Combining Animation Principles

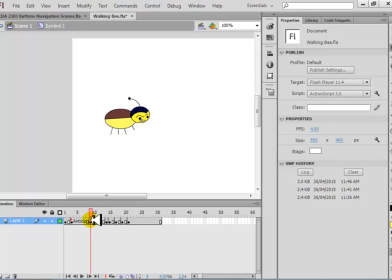8:17 When it is jumping, it is still standing up before jumping. This was the frame we created before. We need to remove it so that we create a position of this object which is in the air.
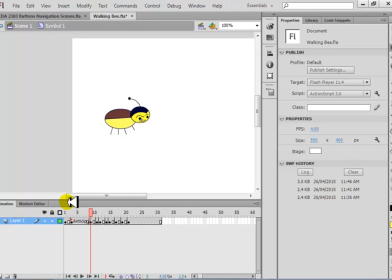8:31 We want to show that it's in the air now. So it's not just computer generated, just something which is moving in the air. We want to show it's in the air. You see now it's anticipating. This is anticipation. Now the next step is it is jumped and it is in the air. So this one is just standing.
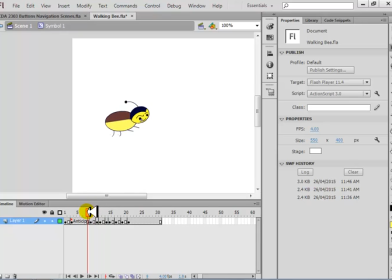8:48 This is standing position. It's not in the air position. So we want to change this position also so that it looks like it's in the air. How you can do this? Just stretch these legs. This one again stretch forward and these stretch backwards.
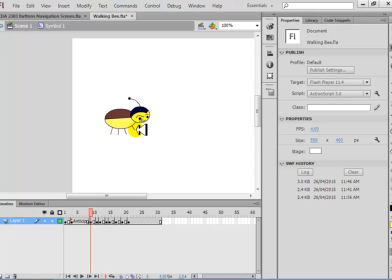9:05 You understand why? These stretch should be stretched forward and these stretch should be stretched backwards. That's how you demonstrate that it's in the air. To do that, I'm going to zoom in
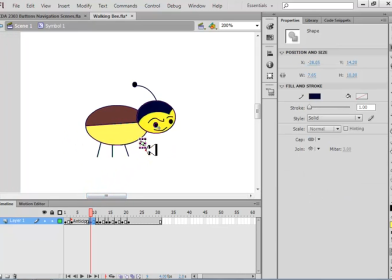9:21 and just click on these legs and rotate a little. Make sure the circle is where you're rotating.
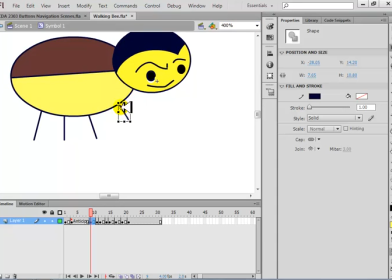9:33 Its center of gravity is at the root of the leg, and then rotate.
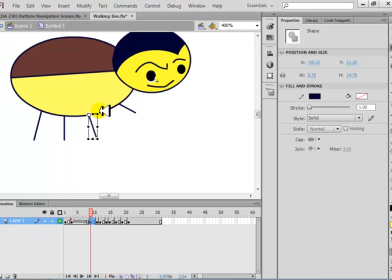9:51 You cannot do what? Yes, you can. So right now we are just stretching its legs. uh, a little more, and you can stretch very easily by the subselection tool also if you like.
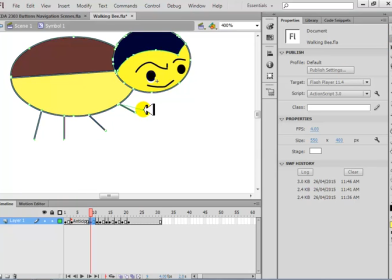10:07 This is the subselection. Click over it and you can stretch it, and you can stretch it like this. That's what stretching is. And this guy should go back.
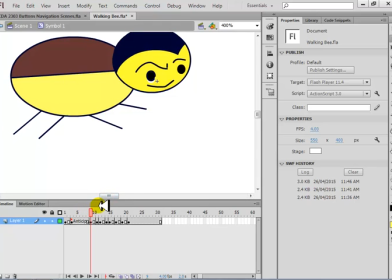10:23 So that actually demonstrates you that it is in the air.
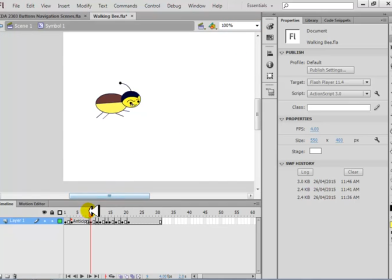10:29 You see, that's in the air position now. Before it was stretched, it was anticipating, and now it's in the air. And in the air should be a little more like this, not just straight, a little more like this.
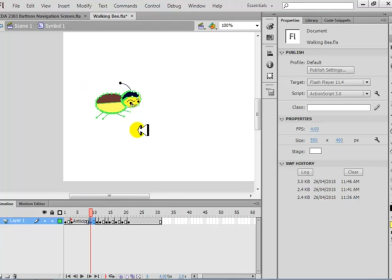10:46 So I'm gonna select the whole thing and rotate. Bring it back at the same position where it was. So where's the center of gravity?
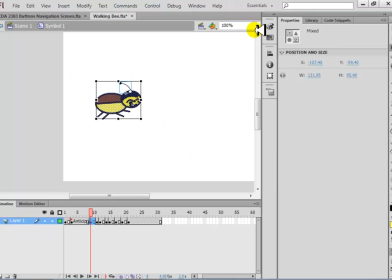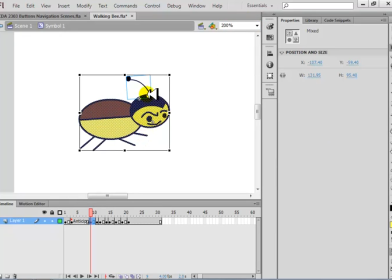11:10 When you see the center of gravity, that's when you know that it is being rotated.
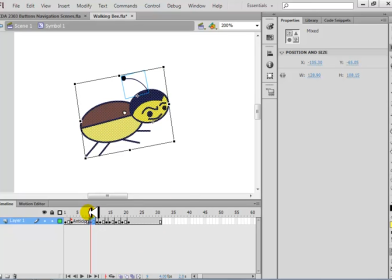11:26 So this is along the center of gravity. So if it's a little too much, bring it a little back. You see this was the starting position, then it is preparing for jump, and now it's actually in the jump. This is preparation, and this is now actually in the jump.
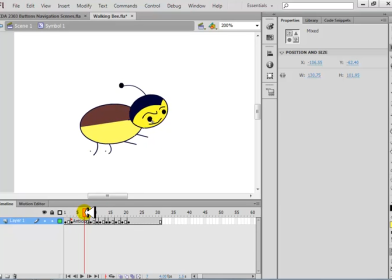And now, yeah, the next thing is now it should be this jump. So you modified its legs position to show that it is bending.
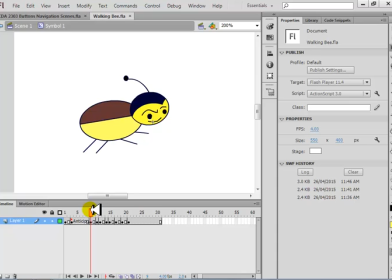12:01 It goes a little down, then it is jumping in the air. While jumping in the air, you have to move it also a little bit forward. Obviously it's not in the air while it was standing.